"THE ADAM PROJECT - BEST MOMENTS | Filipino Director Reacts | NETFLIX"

Greetings mga yamis! Welcome back once again sa ating The Director's Note. And today, bibisitahin natin ang pelikulang The Adam Project directed by Sean Levy. I'm Ricky. Let's get started. Sean Levy is an actor, director, and producer from Canada. And some of his work is I Am Free Guy, some episodes on Stranger Things, at saka Real Steel. What I like about him is yung manner ng storytelling. Fast-paced. hindi siya nag-e-spoon feed.
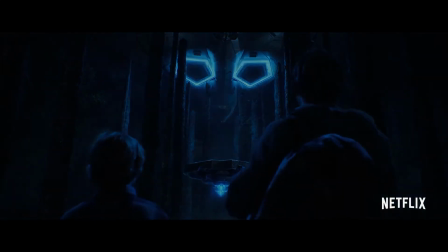The Man from the Future, napunta sa present time, as we know it, and then so on and so forth. Bibigyan ko kayo ng five acting moments that I can say na that made the movie interesting to watch.
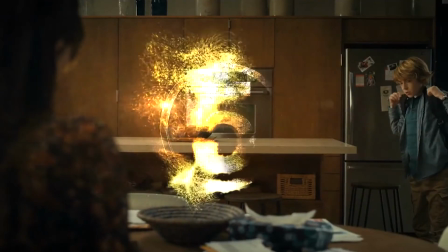Let's begin.
All the way to school. Oh my gosh.
Parang technical moments.
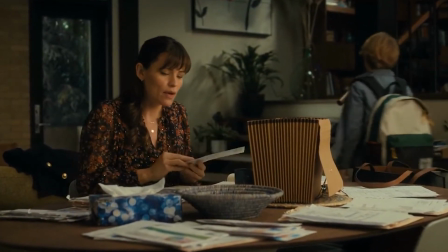Kapag inobserbahan mo kasi yung buong eksena, ito ay eksena ni Young Adam.
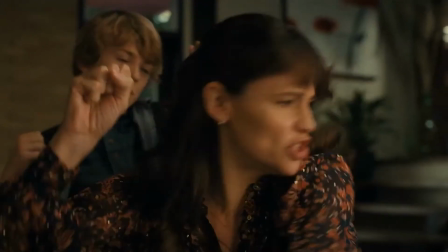Ang ginawa ni Jennifer Garner, Get over here!
Get over here!
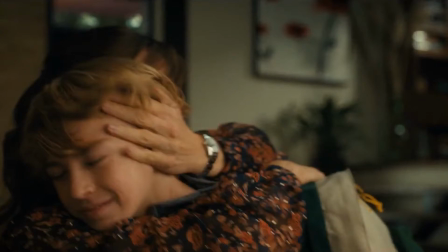finavor niya yung muka ni a young Adam sa camera. Technical. And it looks natural.
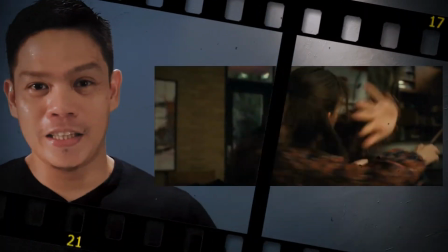It comes with experience. Pwedeng directorial din kasi kitang kita sa movement. Ito yung choice to favor the young Adam. Kasi hindi siya nakikipag-compete sa younger actor. Trained, experienced actors will do that. Yung moment na nagmi-mirror si Ryan Reynolds at si Mark Ruffin. So basically, magtatay sila but hindi sila magkamuka. They of the same age, they're contemporaries.
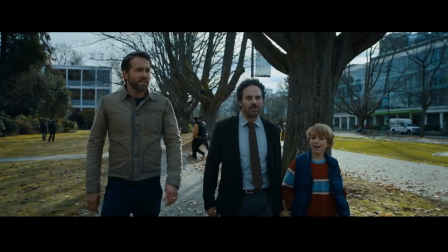Yung walk na to, nagmi-mirror sila. I think they made a deliberate choice.
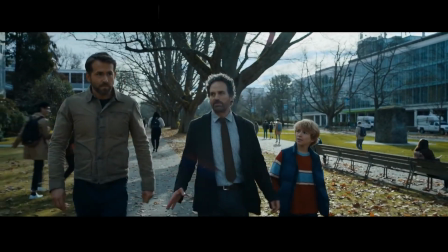Not the same walk, but makikita mo yung semblance. Napakita nila na they are connected.
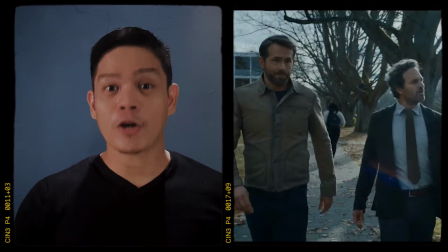Simple walking, maliit na detail, pero ang laki ng effect niya doon sa character development.
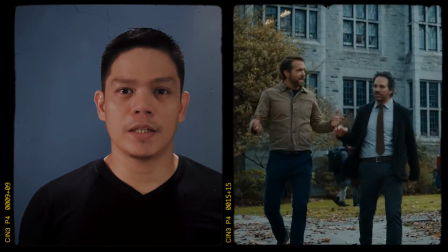It's a clear indication na hindi pinalagpas ng mga actors yung ganong kaliit na detali. Some moments, may pareho silang pitaw ng mga words. And that's interesting. It's very unexpected. Breaking the routine. But, pasok siya sa character ni Mark Ruffalo. If you will observe yung character ni Mark Ruffalo, ayaw niya magpatalo. It's more of, ah, alam ko to.
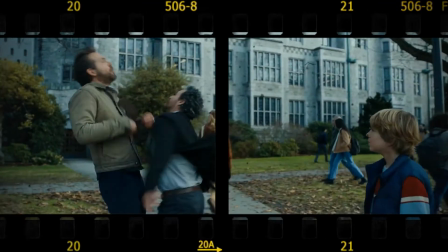Alam ko to kasi ganito, ganyan. It's a clear revelation of the character ni Mark Ruffalo. Yung pagganti niya, pasok dun sa character niya, nagagawin niya. Kasi nga, siya yung character na ayaw magpatalo.
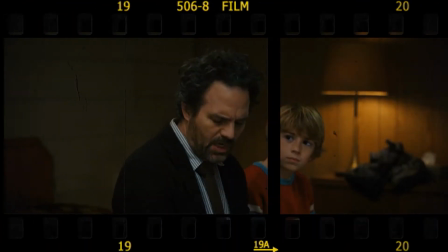My need to be best to be first, to be the smartest guy in the room.
Ang sarap kasi kumarada ay pag ganun yung writing. And at the same time, meron kang director na nakakaintindiin yung work ng actor. At mabubuo na yung character. Ikaw din bilang actor, hindi ka maihirapan how to really fill in kung ano yung mga bits and pieces ng character. Kung gagawa ka ng acting choice, make sure na nandun sa loob ng script.
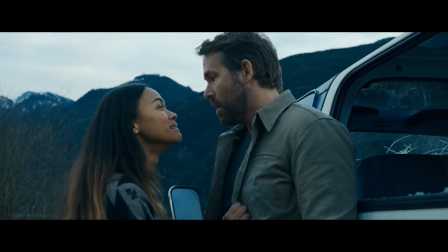Ang next scene, number three.
Adam, stop it! Please.
Do it once, do it maximum. Kapag ang moment, umpisa palang nag-ngangangaw-ngawa ka na, pagdating ng moment na importante, wala na siyang wait, wala na siyang dating, wala na siyang wawa, hindi na siya nagwo-work. Yung kay Zoe Saldana, few scenes lang meron siya.
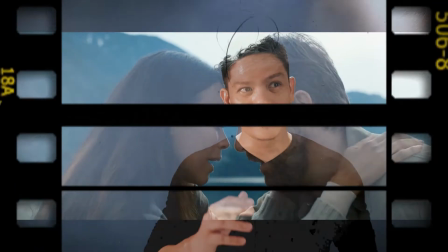So sa una, feeling mo parang OE. Magtatanong ka, eventually, bakit ganun na lang yung emotional investment, yung character, doon sa scene. Kung wala kang idea, mabubushit kasi Tsiyah, hiyak na hiyak to. Parang ang OE.
Adam, stop it! Please, I know you came for me.
Eventually, marireveal na sa ending na lang natin siya uli makikita.
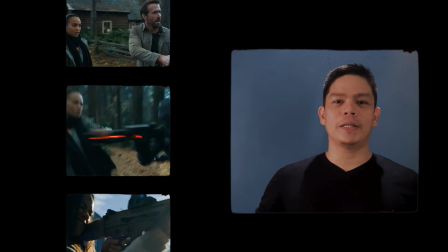In acting, in anything that will happen sa character mode, you must earn it. Earn it. Kung mamamatay ka, you have to earn it. Kung magfail ka, you have to earn it. Kasi yung mga good writing, makikita mo, bakit ganun ang nangyari. Si Zoe, worthy siya ng death.
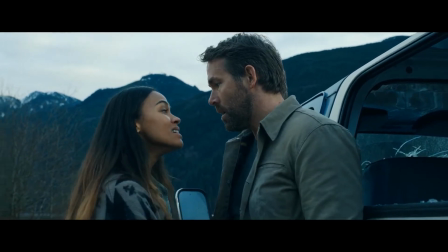Adam, stop it! please I know you came for me na-earn niya yung death